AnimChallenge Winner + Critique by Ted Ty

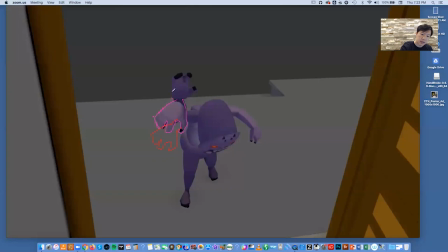He's created this extra hand to take up that negative space, okay? And then we're gonna go to the next frame.
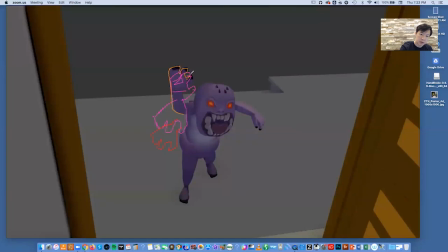This drawn here. So we have that spacing very clearly shown. Now, the interesting thing about this is that, Dahvid, you did something really cool, and it seems very basic,
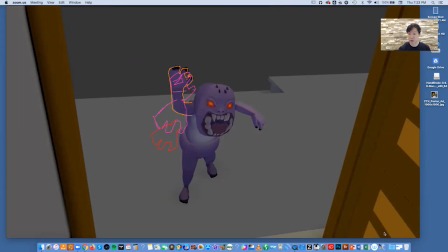but it's kind of hard to remember when you're in a hurry and you're trying to get a lot of animation done in a small period of time. And that's right here. You stayed on arc, right? That's very, very essential. You stayed on arc. But the more important thing is you took up some space by using this
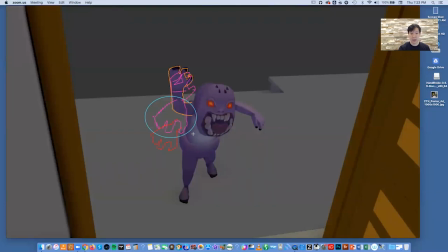hand to take up some space, and I'm circling the pink hand because that's taking up what would have strobed, okay? What you might have been able to do perhaps is to move that hand slightly higher,
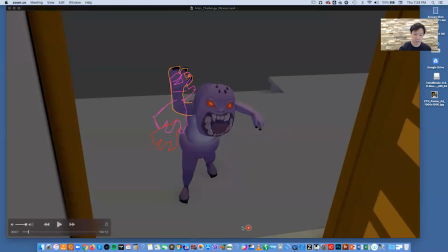because if we go ahead and look at the frames before that red hand,
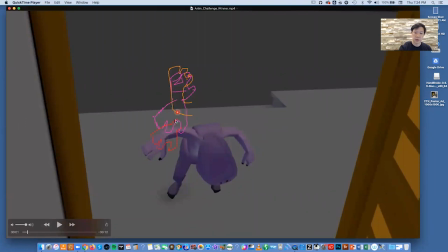what you've done is you've kind of created an inconsistent spacing. So this is a bigger gap, and then the gap between the pink hand and the red hand is a smaller gap. Then you create a big gap again with the second blurred pink hand, like the attached hand that you created.
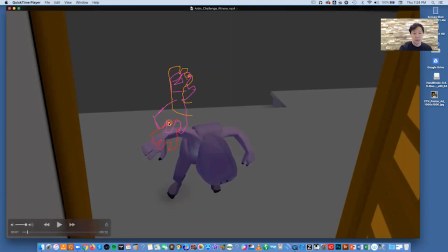To make the spacing a little bit more ideal, and I'm being nitpicky, but I think it's important, is I would have moved this pink hand just a little bit higher. And if you want me to be clear about that, I just would have done this.
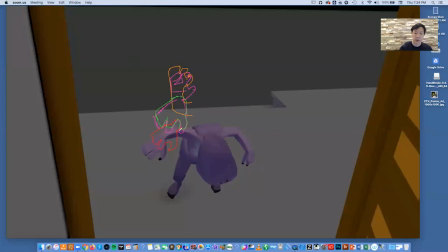Just would have done that. Now, why would that make such a big difference? Well, you know, the basic principles, whether you're doing something cartoony like this or something very realistic, the whole concept of acceleration and deceleration applies to all types of animation,
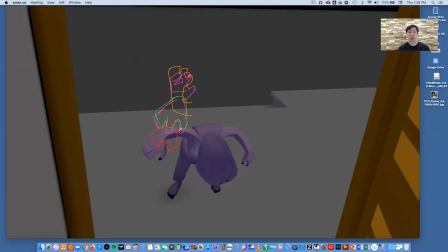whether you're talking about Tex Avery or Chuck Jones or Walt Disney classic animation, modern Walt Disney CG animation, DreamWorks subtle animation, et cetera, et cetera. It's all based off of the same concepts.
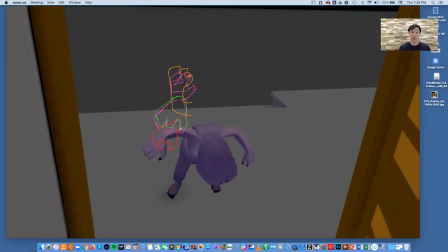And here, you don't want to betray your own good idea of spacing by getting that a little bit wrong. One thing that you did do really well is that right here, this orange hand is not overlapped on that pink hand,
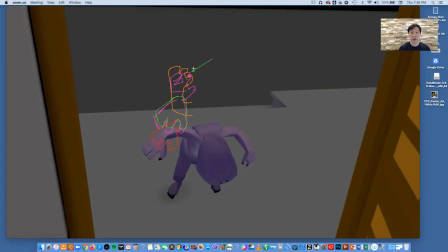so you got a nice little soft slow in there, which is really nice. All right, so let's keep going. Then you have a nice camera move.
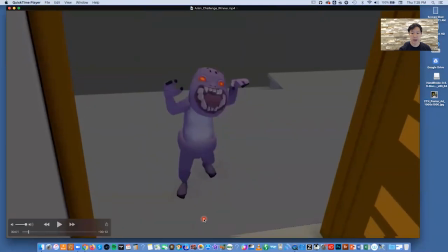He lifts his head in one frame, pop, comes up, he does a little growl. And you know what's nice about that too is that you didn't use a cycle. It's not repetitive here. It's just a modified cycle maybe.
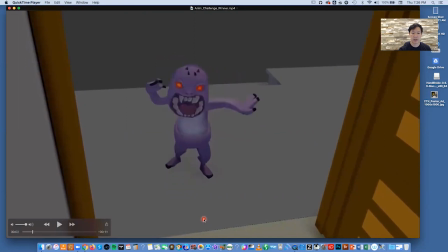But it's very easy to see. Despite him doing that, he stays in the same place in the middle of the frame to make it easier for the audience to see what's going on, to read it. Now, I can't overemphasize how important it is for the audience to be able to see what you're animating.
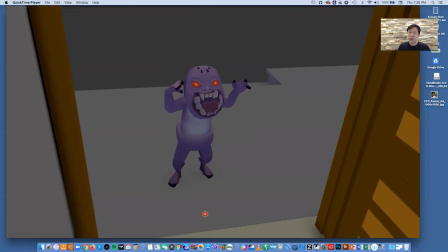A lot of people forget, and you get into it and it's for yourself and you want to make it look cool, but you can't forget that you're not making animation to just watch by yourself at home. You have to remember that you've got an audience that has to really read what's happening.
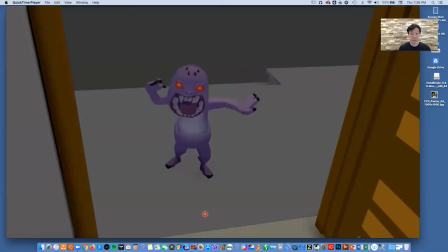And Dahvid, you did a great job because it's very clear. He steps back and sets up that weight, which is nice. He leans back there. What I like here is you did kind of a sophisticated anticipation where you had him twist and drop his center of gravity.
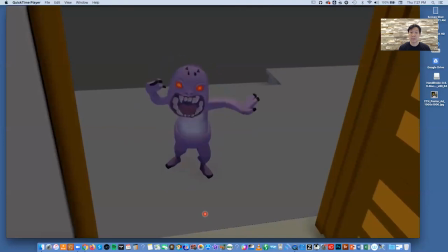And a lot of times people misunderstand, and they always think that anticipations always just go up and come down, or you squash and then go up, or you do a big recoil and you go.
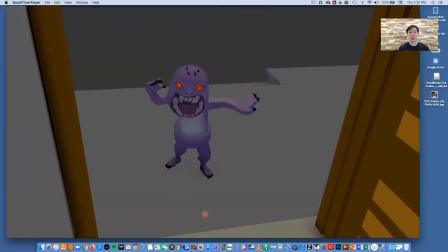It's not necessarily the case. In this case, Dahvid chose to go by the mantra of less is more. And what he does here is not only does he go back and spacing in this direction, but he also rotates him around and actually into the ground.
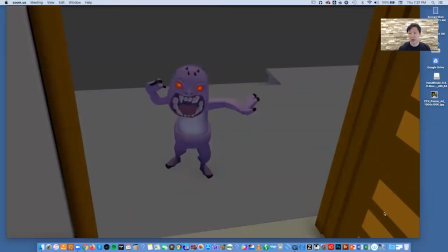So what he's doing is actually creating a good bit of tension by actually coiling a spring in a way. So we see this here. He rotates around. He uses his head to drag a little bit. His body leads and rotates the screen right.
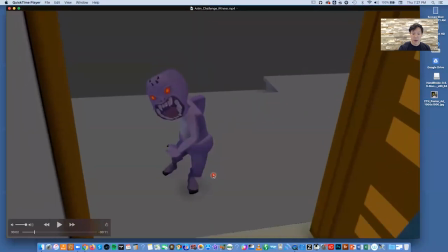And there's that really important squash. And then this leap up.
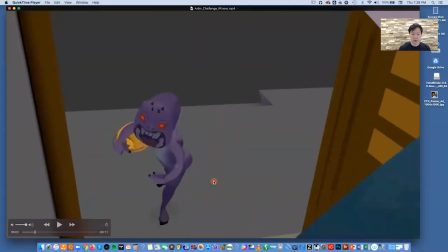Now, the one thing that he did do is he placed the screen right foot
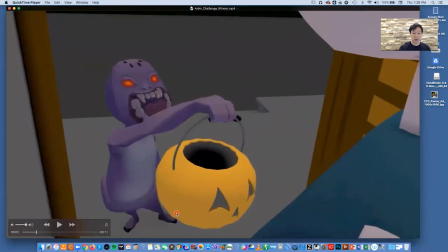forward to plant the weight to get him to move closer to camera.
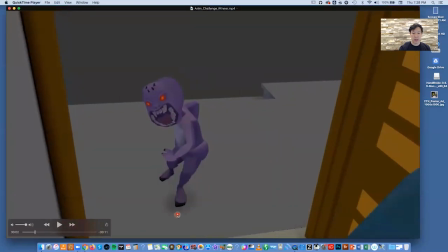It's a big cheat, and normally I think I wouldn't buy it,
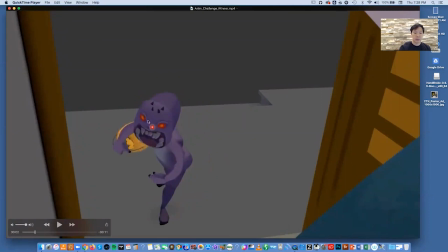but the fact is that you have the momentum of the hand that's got the pumpkin, the jack-o'-lantern, counterbalancing that screen right foot moving in and putting weight down. If you had left this screen left hand behind him with a jack-o'-lantern,
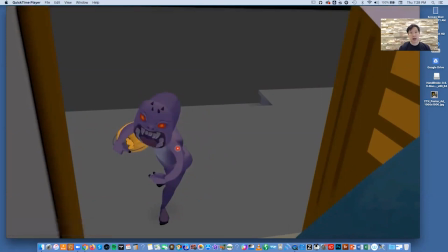you might have mistaken yourself and done that because it would create drag, but it wouldn't make sense because he'd be off balance.
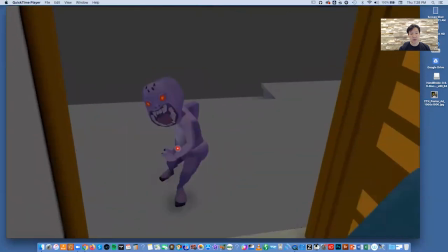This way you're counterbalancing that weight and you're giving him good momentum to throw his head forward and complete that arc,
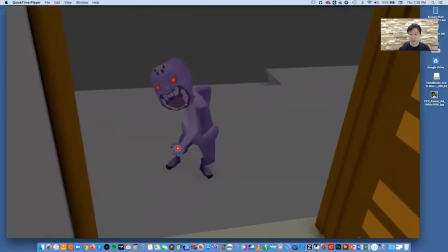which is super nice. Now here, when we watch it in real time, we watch the sweep of the jack-o'-lantern. Oops, that's not real time. That's real time.
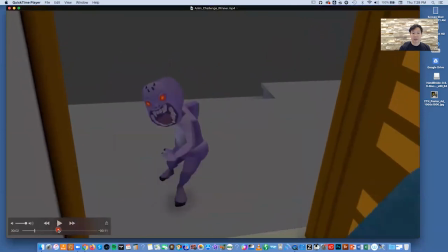So as great as smear frames can be,
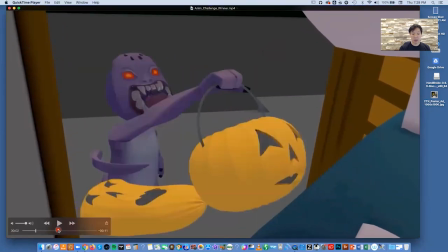this is too much. It becomes visible instead of just felt,
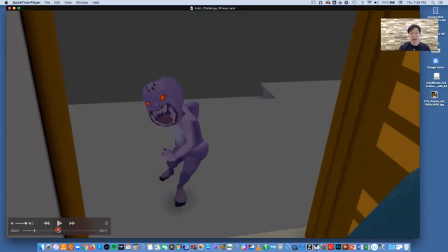especially since the background is gray and the jack-o'-lantern is obviously bright yellowish orange.
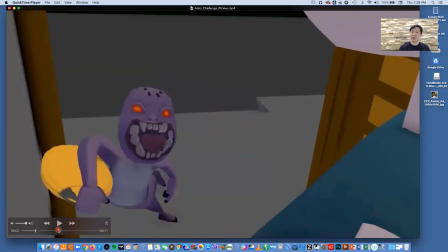You're going to see that. And as cool as it is to do it, you have to remember that whatever tools you're using, they're not there to be kind of shown off. It's really fun to use techniques like this, and it's really fun to use all of the tools out there that are available, Animbot, what have you.
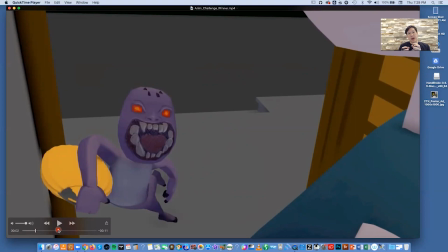But you have to remember that whatever situation you have, you choose certain tools and techniques to serve your animation and not the other way around. And in this case, I think you might have overemphasized a little bit the motion blur here.
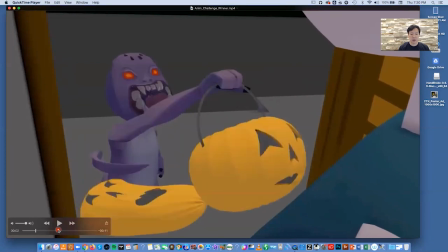Also the fact that it's good that you didn't break arc, but this arc, again, with this stretched out jack-o'-lantern does kind of break arc. And again, that's picky, but you're trying to keep that momentum.
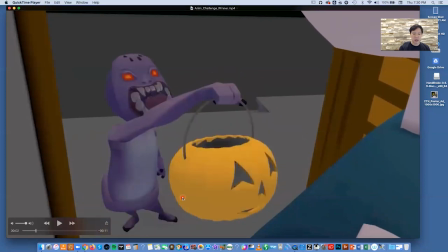If it had been me, I would have done less of a stretch for sure. But it has a really great effect. And when we watch it in real time, it looks pretty good.
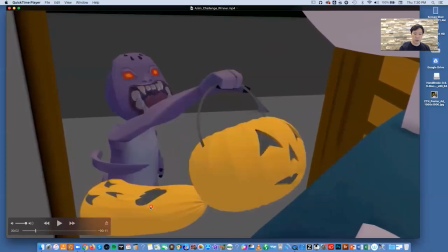And this is just a little wambly here, a little too long and a little too visible.
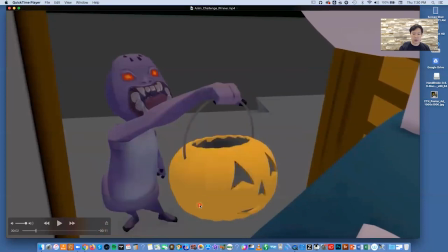I would have narrowed it up a little.
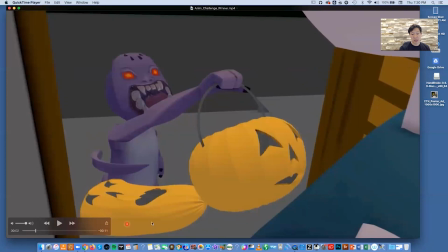And then perhaps even here, well, the thing is it's such a large shape, so you don't need any more yellow in your kind of persistence of vision as this pops back.